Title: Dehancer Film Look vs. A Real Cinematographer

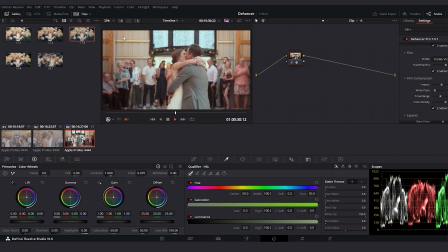[4:04]
Tone range is going to address global highlights within the image, and you can see it's going to take a lot of the white energy out of the shirt and the face. And then color density is going to address color in the highlight areas like the face and the windows.
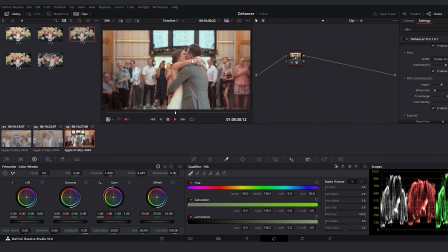[4:20]
So you can see max color density, everything's really pink and bright, and then minimum color density, everything gets more washed out and returns to more of that orange base that we had in the Kodak film.
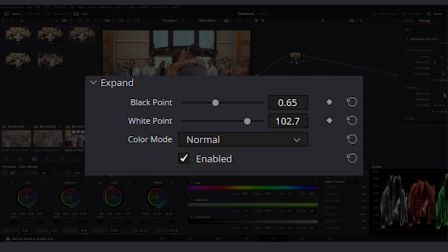[4:31]
Similar to white point, we have black point, which is going to allow you to adjust your blacks. But adjusting the black point of your image, super important. I think I'm going to keep mine pretty high because it is film. We're not working with a ton of dynamic range.
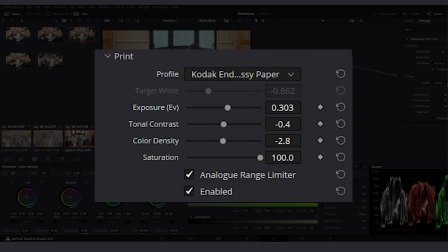[4:43]
Next, we go down to print, which is essentially a second layer of adjustment on top of your film stock. There's a couple more options here if you really wanted to dive into it, what the different film prints would look like.
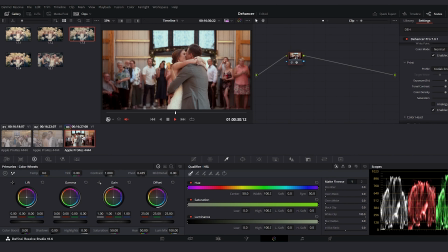[4:54]
I really like the Fuji, actually. The Fuji's looking pretty nice. So I'm going to go with Endura Glossy here because I like the way it kind of flattens everything down. And then a really neat option within Dehancer is the fact that they have an analog range limiter.
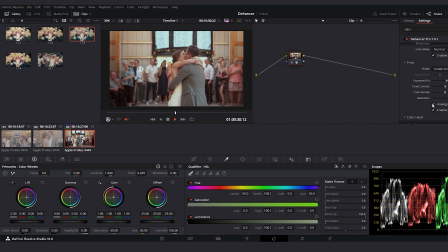[5:08]
So in this case, I'm a bit too hot and I'm a bit too dark, and you can see it takes the blacks and the whites and crushes them together, so we have a less expanded range. I think the image does look really nice though. So the last block within Dehancer for image coloring is the Color Head tab.
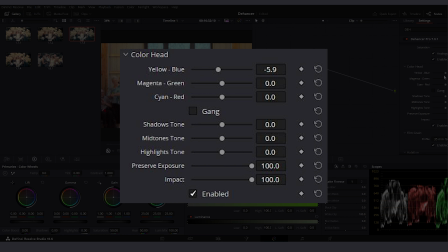[5:24]
Once you've enabled it, Color Head allows you to make color-specific changes within your film stock.
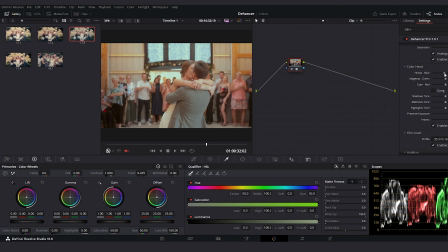[5:30]
So if I wanted to, say, move the balance from yellow to blue, I could do that. Magenta to green, cyan to red. I essentially look at this as a film type HSL panel, which allows you to dial in some more fine-tuned details.
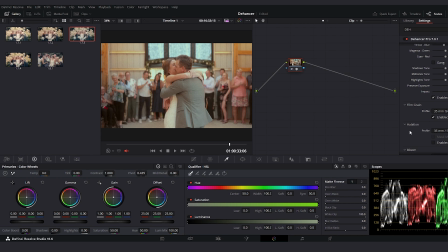[5:46]
Now we're going to go into some of the other settings that make Dehancer so special. We're going to start with film grain, which is enabled by default.
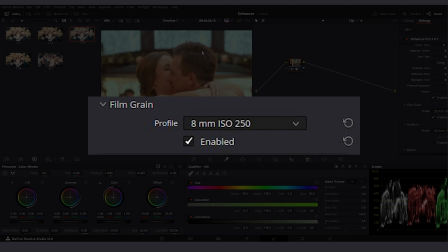[5:53]
So if we zoom in on our couple here, you'll notice that we already got tons of grain.
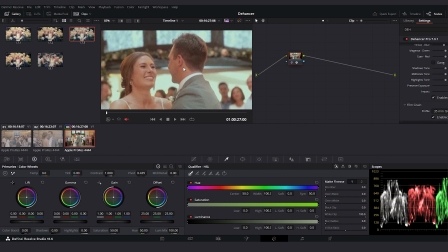[5:58]
It's bouncing around, little dancing ants all over our scene, but it's relatively modest film grain because it's 35/250. So what you need to know about film grain in Dehancer is that the lower the millimeters, the more intense the grain, and the higher the ISO, the more intense the grain.
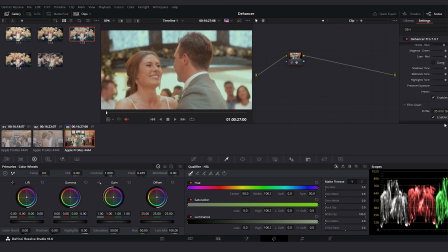[6:17]
8mm 50 will be a lot more intense than our 35. You can see it's a lot rougher. The grain is a lot bigger, and overall it's caused a blur on our image because it's thicker grain.
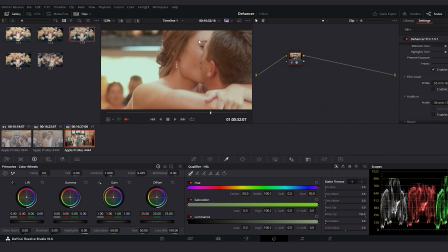[6:30]
But if you see, if I just like turn this off, how smooth the footage is without,
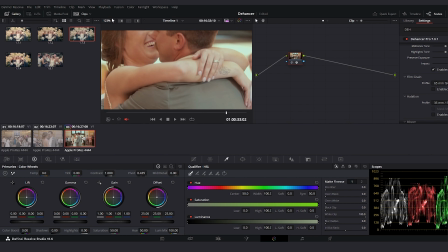[6:36]
I mean, there's a bit of grain because I was shooting at second base ISO, but you can just see how smooth the footage is without the grain. The grain really helps to roughen it up, make it look a bit more natural, and bring out some of the natural texture within the image as well.
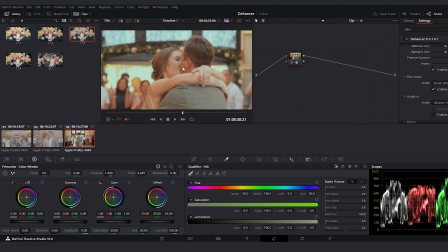[6:48]
I also have to play the metagame too, because I know my professional cinematographer friends will have the frame of mind that they know that weddings aren't shot on a 35mm film. That would be prohibitively expensive.
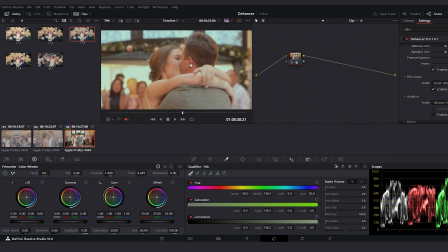[7:01]
So I have to stay within 8 or 16 anyway, because if they see like really light grain of like a 35 or a 65, they're gonna be like, no way.
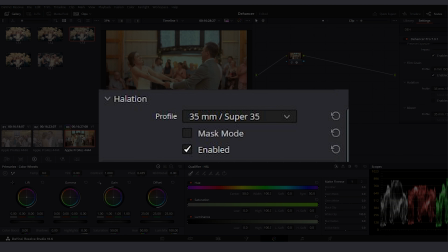[7:12]
Next we go into halation, which is an often underappreciated aspect of these film emulation softwares, and one feature that I think Dehancer pulls off quite well. Halation, I don't have the clinical definition in front of me,
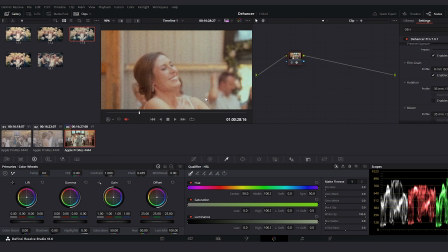[7:25]
but what it often manifests is as a red magenta line that outlines the highlights of your image.
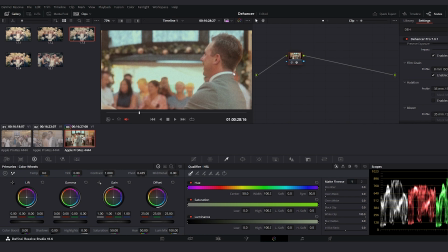[7:32]
It's almost like a light diffraction or a physical abnormality within the optics of your lens. Like with grain, the lower in the millimeters we go, the more intense. So let's just see all halation here.
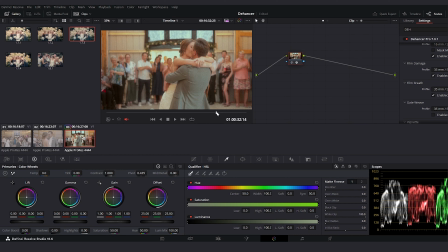[7:45]
Intense halation. Here's the max halation. So that's a good example of what halation does. Everything's got that warm glow. And if you're not careful, halation, particularly on bright subjects, can really distort your image and give everything a super warm tone. Not to mention at this level, it just looks kind of strange. We're going to keep it super subtle with the halation.
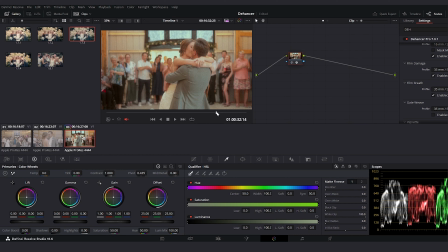[8:04]
And of course, using Dehancer, you can mask where you want your areas of halation. There's a lot of flexibility with that feature.